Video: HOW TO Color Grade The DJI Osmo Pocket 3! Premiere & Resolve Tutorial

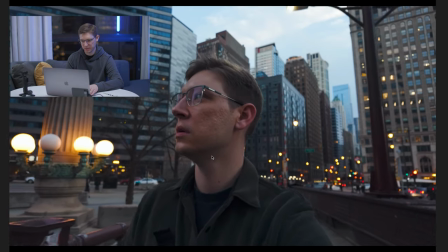249s
So now we got it on this clip, we added it to this clip of me walking, and it should add it to the next clip as well.
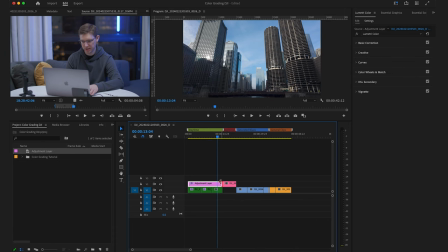256s
So yeah, that's a cool way to kind of easily drag and drop and see what it's going to look like.
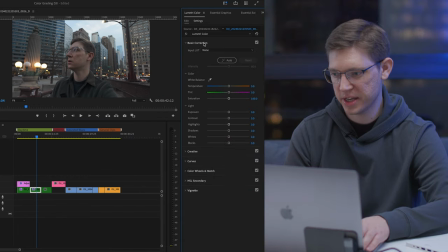262s
Personally, I'm going to grade this a little bit different. So now we're going to go back into here, and I am going to start with the color temperature, and color temperature looks pretty good. Maybe I want to warm it up a little bit. Normally on skin tones, I like to warm these up. So I'm going to start there, and then like I said, I'm going to go to the curves and just add a slight S curve to this.
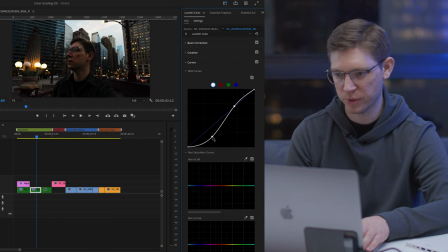281s
I don't want to get too dramatic because if I bring my shadows down a lot, I'm going to lose a lot of my detail, which I do not want because it's already a little bit darker of a shot. By the way, on the Osmo Pocket 3, I do shoot at -3, so my highlights are not clipping.
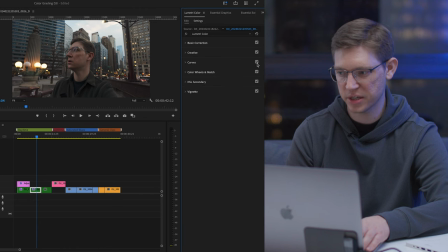297s
I find that to be a really good sweet spot. But yeah, that curves does add a decent amount, which I think it's starting to look pretty good. And then, yeah, once I go into the color wheel here, the shadows, I am going to add just a little bit of yellow.
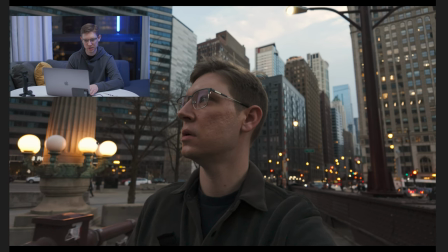311s
I think this is going to really kind of give it that rustic look and bring out these lights and also the rustic look on these bridges here.
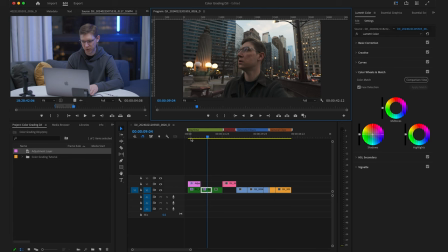318s
And again, if I wanted to color match this to this clip right here, not a problem at all. I can just turn off this adjustment layer, bring in a new adjustment layer, drag it over, and I can copy the attributes there. And now I can paste them over here.
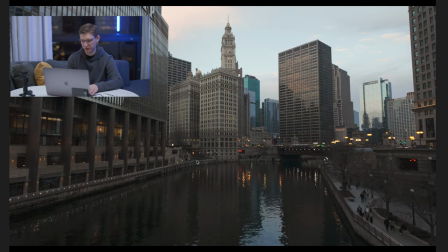341s
And now it's a little bit more cohesive. So then now we're having a little bit more yellows into the tones and it matches a lot better.
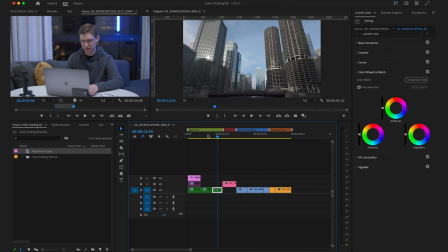348s
And again, if I wanted it on this clip as well, I can just bring this adjustment layer, copy it, and drag it over as well. And now everything's kind of cohesive, which makes for a nice piece. Okay, now let's move on to the next clips here. So now I'm going to get into the nighttime shots.
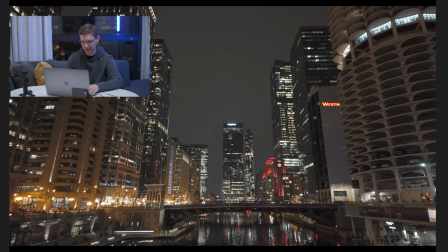367s
I shot these beautiful shots at night the other night in Chicago of the river, and yeah, they turned out awesome.
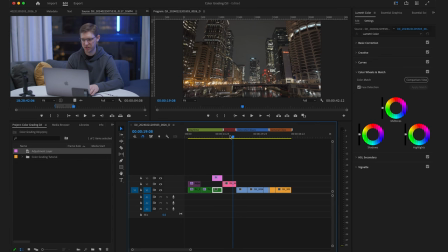374s
As I mentioned, I'm always very impressed with the DJI Osmo Pocket 3 and the capabilities of it.
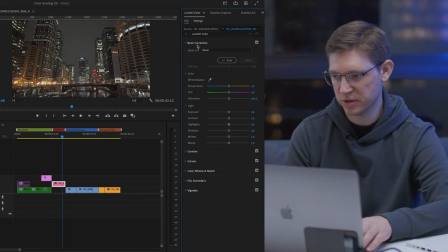379s
It's truly incredible. I was still color balanced for daylight, so that's my fault, but I do like to make this a little bit more on the blue tones, because at night I feel like I associate blue with the moon and the sky at night and the night sky,
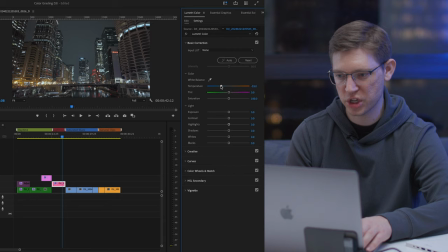392s
and it generally looks a little bit better. So we're just going to bring this color temperature down. As you can see, that's already starting to look awesome.
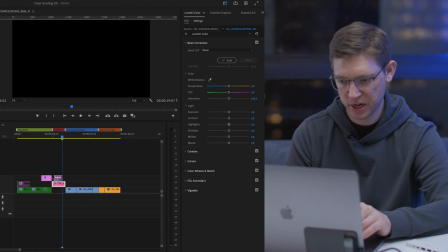400s
And I am going to just add an adjustment layer here so I can show it to you quickly on and off, toggle it on and off.
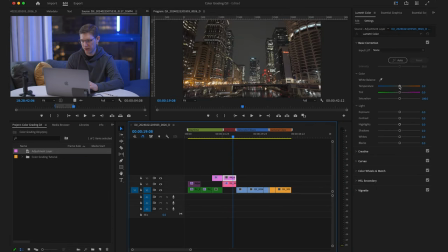409s
So we are going to bring this back down here. Cool, starting to look pretty cinematic. And now I am going to mess with the exposure a little bit. I'm going to just bring it up a hair, go down to our curves
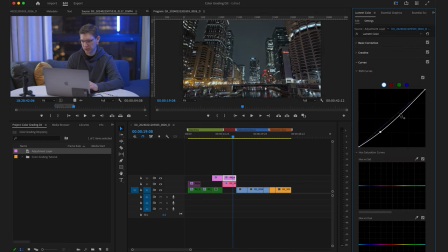427s
and introduce a little darkness, a little highlight. And as you can see, it's really starting to pop. I love the curves. So adding an S-curve can really add a whole lot to your shot, which is incredible. Yeah, let's go down here and we're going to just introduce a little bit more blue into this shot.
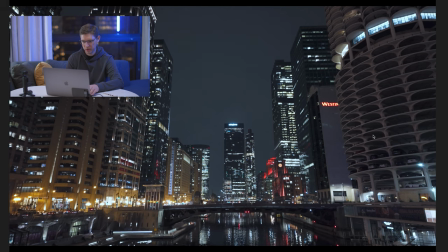445s
And yeah, that's starting to look really good. So here's kind of the clip right now after color grading a little bit.
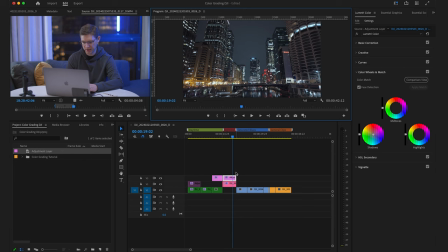452s
Again, it doesn't take much to really make this image pop, and that's what I love so much about the D-Log. So let me just toggle this on and off. Perfect. So you can see the before here and the after there, and yeah, it's starting to look really great.
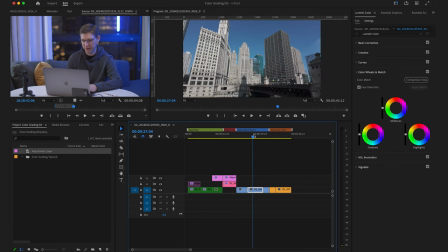464s
So now let's get into the blues. This is a big problem I find with the Osmo Pocket, which I wish wasn't there, but there is a workaround.
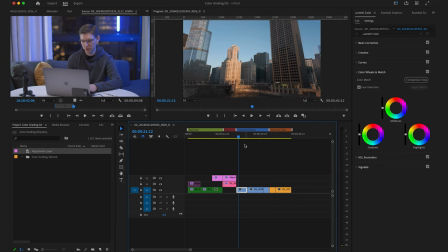473s
So alright, so now I'm here in these blues, and this is a good clip to showcase. As you can see in the D-Log, the blues are already super saturated, which is a problem,
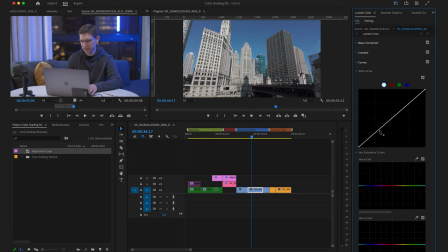482s
because when I add a curve to this, you're going to see the blues are really going to
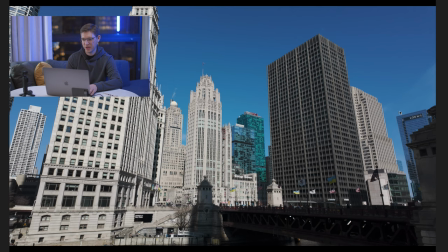488s
be in your face. And honestly, I don't like that look.
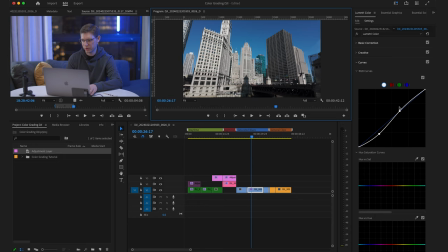493s
I don't think it looks natural, so it is a little bit of a problem.
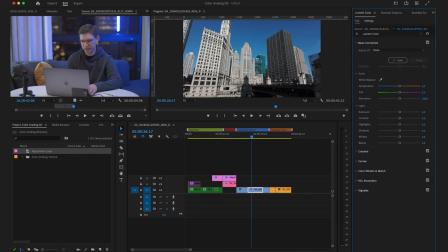497s
This shot is okay because there isn't much other saturation I want to add. So, you know, if I add a little bit more saturation, the blues do pop a lot, but this shot you could just bring it back and it's probably going to be okay.
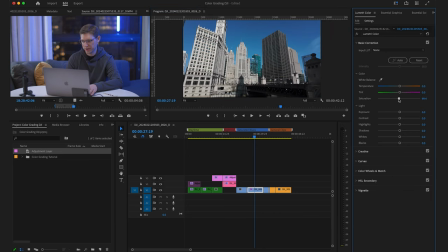510s
It's starting to look good. But let's just bring these back to 100 and I'll show you the workaround, which I find to work really well. Actually, I'll show it to you on this clip here, because I think this clip,
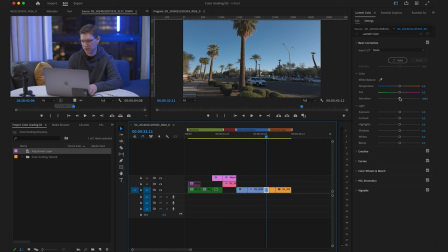522s
because it has a lot of greens and browns also associated with it, I think it works really well for this.
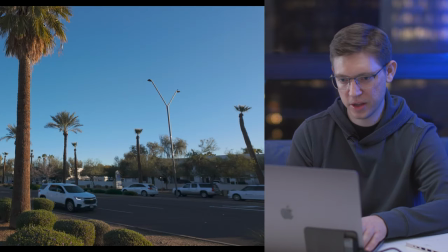529s
We're going to bring up the saturation a little bit because I do want to see a pop in the palm trees. Add my curve.
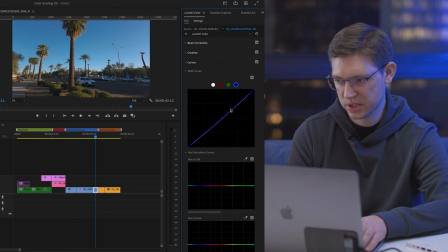535s
So again, add an S-curve. I just had a slight S-curve here because we don't need too dramatic. Here was already the morning, so you get long shadows, so it's already going to be a lot of contrast.
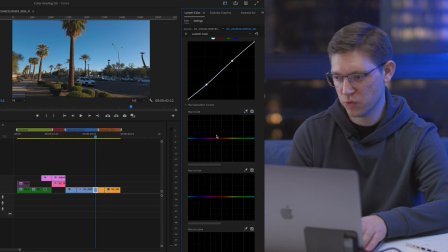548s
If we come down here, this is the hue versus saturation bar, and this is really where we could adjust those blues and make sure that they're under control. So if I want to just affect the blue area, I can either do this and then tap up here and now it selected that blue area,
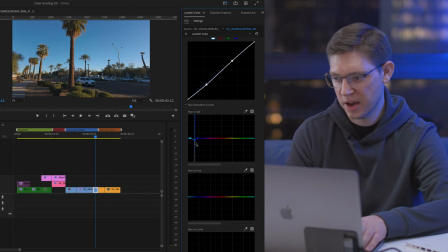563s
and I could bring it down or I could bring it up if you want to really go crazy. I'm going to just bring the blues down to make them look a little bit more natural. Maybe I'll bring out the curves just a hair. Yeah, that's starting to look really good. But as you can see, this is an easy fix to fix the blues that come off of the Osmo Pocket 3.
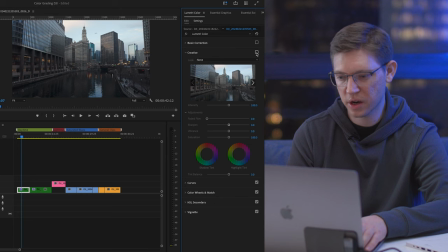583s
Cool, so that's kind of the basics of color grading within Adobe Premiere. I love Adobe Premiere, it is my main source of editing. However, I know a lot of people use DaVinci Resolve, so I did want to showcase a couple clips in DaVinci Resolve so you guys could see that too.
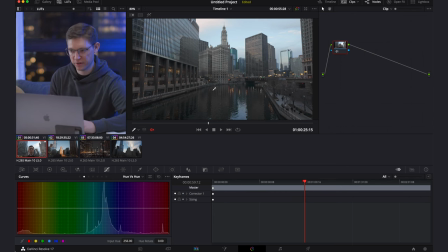599s
Okay guys, so now we are in DaVinci Resolve. Now DaVinci Resolve looks a lot different than Adobe Premiere, and I am in their color tab. So you get to the color tab right here after you add in your footage to the timeline. DaVinci Resolve works on nodes, which is a little bit different, but it is cool because I can see an effect one right after another.
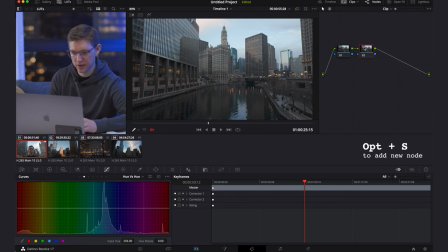617s
So if I add a new node by option S, this is a good way, and nodes you could easily delete and go back to, which I love. So now I have this clip here, and I am going to start with an S curve. So if you click over here and then go to the first tab, this is where we're going to add our S curve.
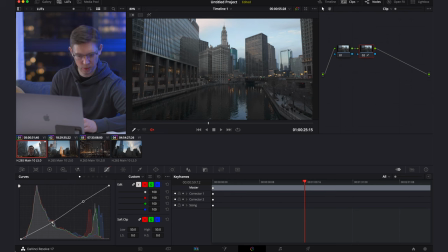633s
Now DaVinci Resolve, I feel like you don't really have to add a whole lot to make it go far. So that looks pretty good. And if I toggle this on and off with Command D, you could see we're really starting to add those highlights and shadows back into this image here.
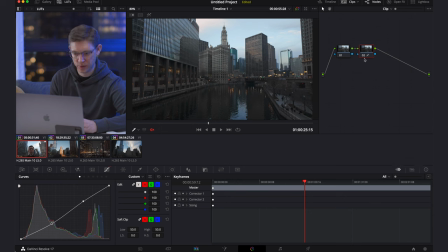650s
Now, the next thing I want to do is add a little bit of saturation. So I'm going to go over here and I'm going to find the saturation tab, which is at 50, and probably bring it up to about 50, 60, maybe 64. That looks pretty good there.
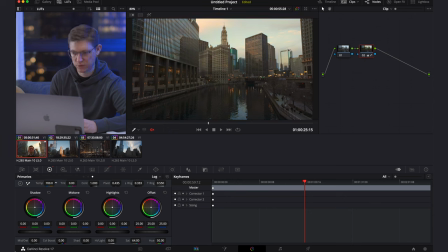666s
And same thing in here, you can mess with the color temperature. So if I want it warmer, if I want it cooler, I could do that here. I am going to warm this clip up a little bit. And contrast, I already added that with the S curve. But yeah, that's starting to look pretty good.
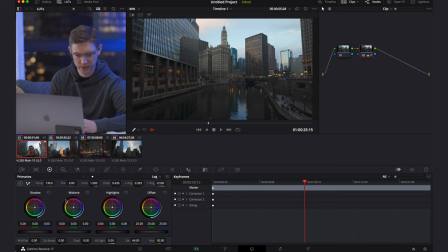681s
If I wanted to add in a little bit of different colors into my shadows or highlights, I could do that right here as well. So honestly here, maybe we'll just add a little bit of blues into the shadows.
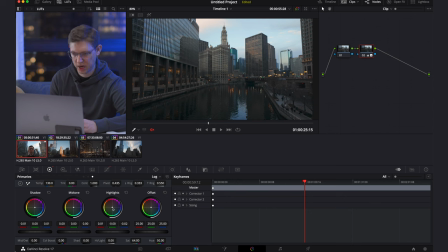694s
I think that looks pretty good. And then the highlights, maybe we'll just warm them up a hair. And yeah, so if I toggle this on and off, you can kind of see the before and after. And yeah, it's starting to look pretty good. So now I do want to show you guys a night clip in here because it is a little bit different.
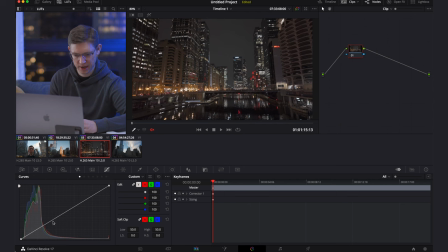710s
Yeah, we're going to go in here, kind of add a new node with option S, add an S card, bring those shadows down, bring the highlights back up. And now we're going to go over here and I really want to add a little bit of blue into the shadows.
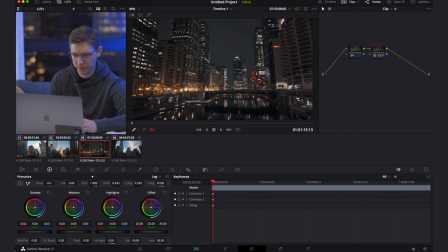728s
That's starting to look good. And again, warm it up a little bit. And yeah, that's starting to look pretty decent. And there is the before and after. Again, it doesn't take much. We're just adding a little bit to emphasize the image a little bit more and kind of take control of how we want to color grade it.